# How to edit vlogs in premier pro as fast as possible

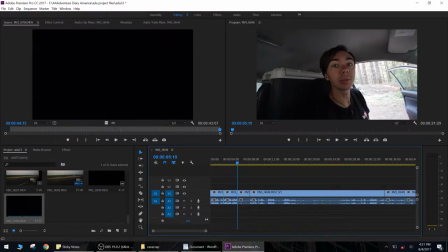12:26 If your playhead is here and you press W, it's going to cut everything past that to the next cut. So it's good for trimming the ends off things, or pressing S right at the end of a sentence, and then Q right at the beginning of the next sentence, cutting out the pause in between.
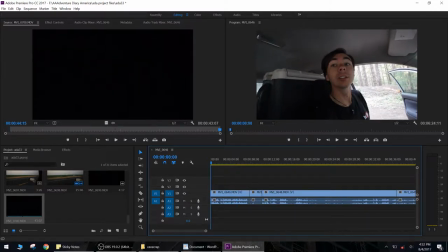12:45 So let's see what we can remove out of this one.
Good morning, Washington. I actually don't know what we're doing today, so I'm gonna head towards town and hopefully get some signal.
So there's a little bit of remainder footage here that I don't actually need, so I'm gonna use W and trim it out.
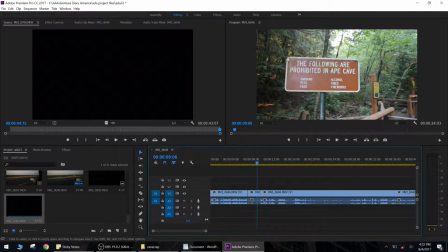13:05 That's about as far as I want for that clip, just for the pacing that I generally go for.
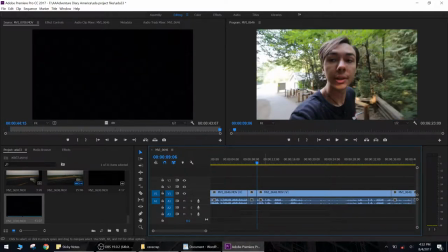13:10 So I press W again, and it cuts into the for the next clip.
This is a place called Ape Cave.
And here, you can look down at these waveforms and tell when you're going to talk and when you're not going to talk. And eventually you'll get an idea of how long your pauses are,
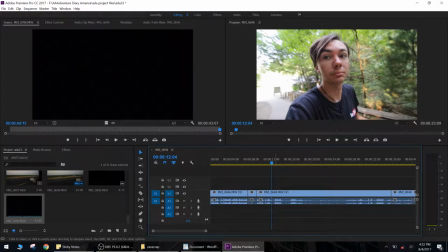13:28 and what pauses can be cut and what can't, because there is a bit of pacing that pauses add.
Ugh. Cave sounds cool.
And since we did such a fast cut back here, we want to continue the fast cut bit for at least a little bit.
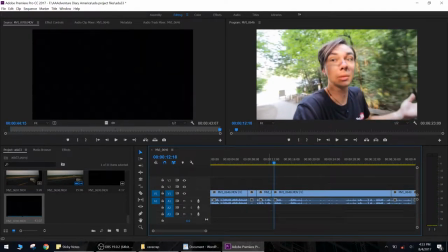13:47 Cave?
So split. Go forward a little bit. Q. Cuts that out.
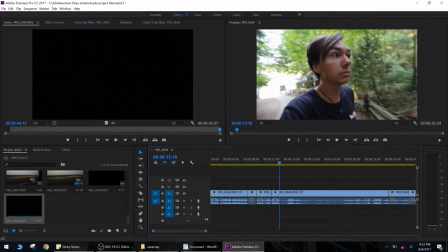13:52 Cave? Cave sounds cool.
I don't want to say cave twice.
Ape cave? Cave sounds cool.
So cave sounds cool.
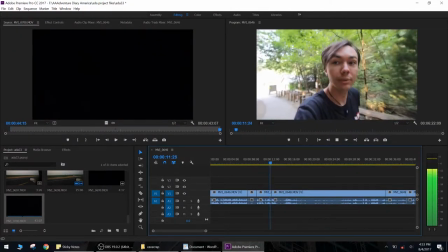14:04 So now it looks like Ape Cave sounds cool. Boom.
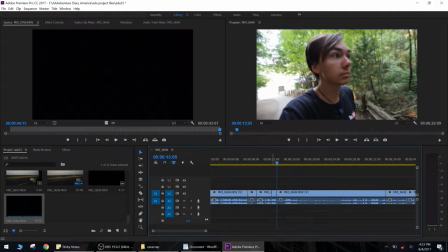14:10 Instant.
Go away. There's freaking yellow jackets everywhere.
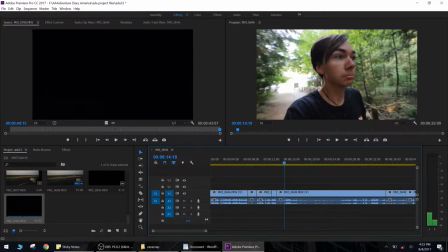14:17 Okay, so I press split again. I can tell there's a big pause here. Just gonna go to about the end of it. Press Q again.
There's a bunny rabbit over there.
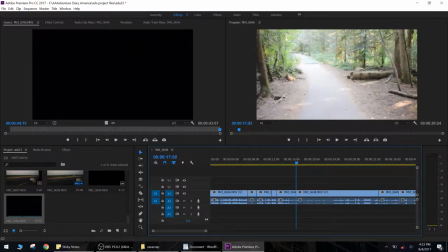14:29 So here it gets all whited out and you can't really see anything, so you might as well skip to
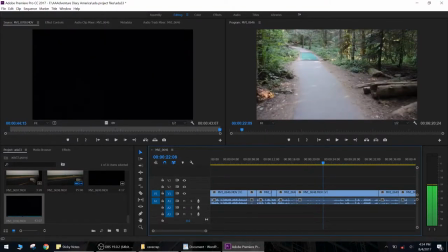14:35 where it hops away, which is right there.
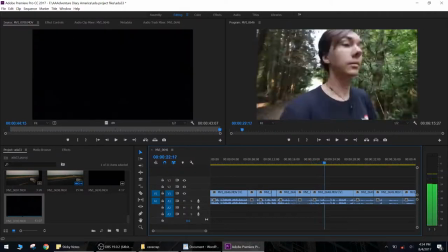14:43 And right there. We don't need to see it turn back around to me, so we'll cut right there.
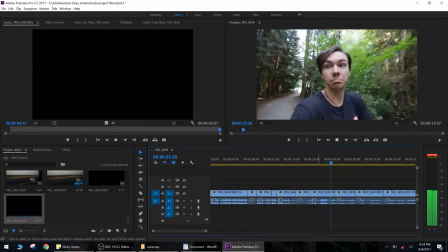14:49 Right, so cave sounds like something cool to do. Okay, Might as well.
Now you can't really see the rabbit because it's far away.
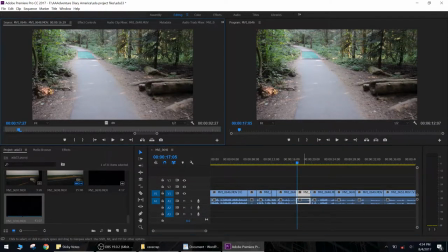14:57 So what we're going to do is we're going to double click on the clip, go into effect controls,
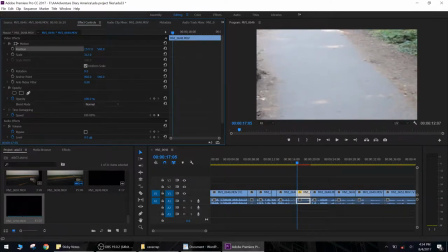15:02 scale it up, and then use these to move over to where the rabbit is.
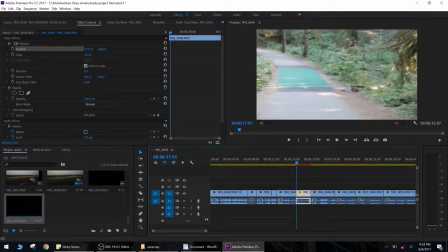15:08 And now
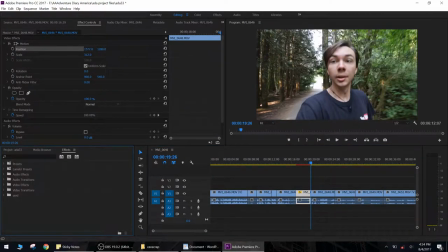15:12 you can see the rabbit. Additionally, what I might do is go over here to effects, and you can search for it, but I've put it into a custom folder. There's a thing called Warp Stabilizer. Warp Stabilizer is considered magic to basically every single vlogger.
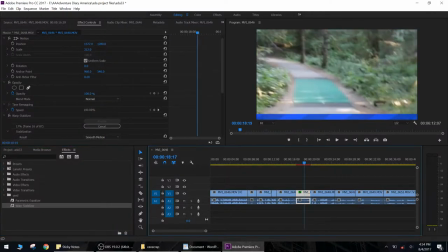15:26 You take it, you drag it on your clip. Over here it says analyzing. There it says analyzing, if you could see, and it was zoomed out.
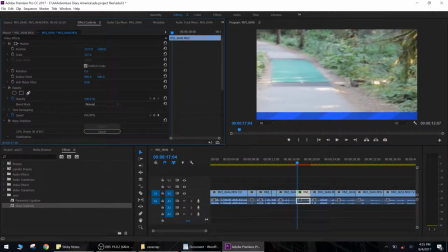15:35 Zoom out it. Never mind. So Warp Stabilizer does its magic. It takes a minute because my computer is a little CPU bound with no graphics card.
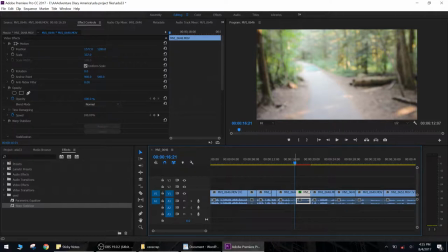15:46 Okay, while Warp Stabilizer is applying, you can't actually do anything or it'll pause the Make Warp Stabilizer Go. So now, it looks like this.
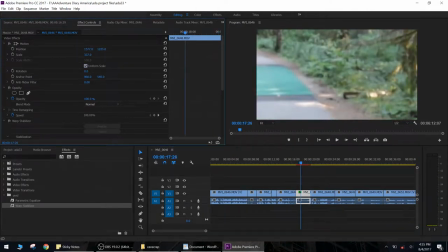16:01 Smoother, but a little high, so we're just going to pan back down.
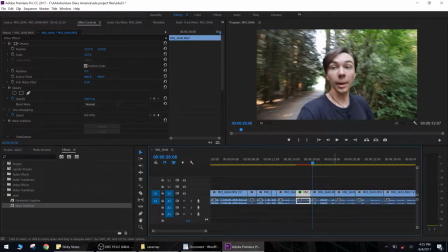16:08 Right. Looks good to me. On with the editing.
Right, so, cave sounds like something cool to do.
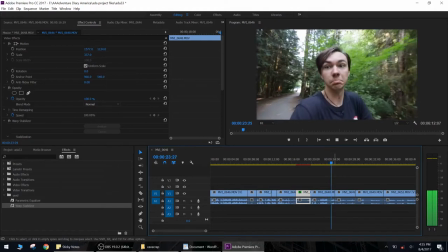16:15 Might as well.
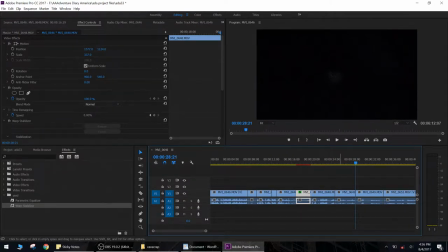16:21 Starting at the cave, I want to start slowing down the pacing so that my next joke comes in a lot stronger.
Okay. So my headlamp's not really that bright. So you can't see much on video.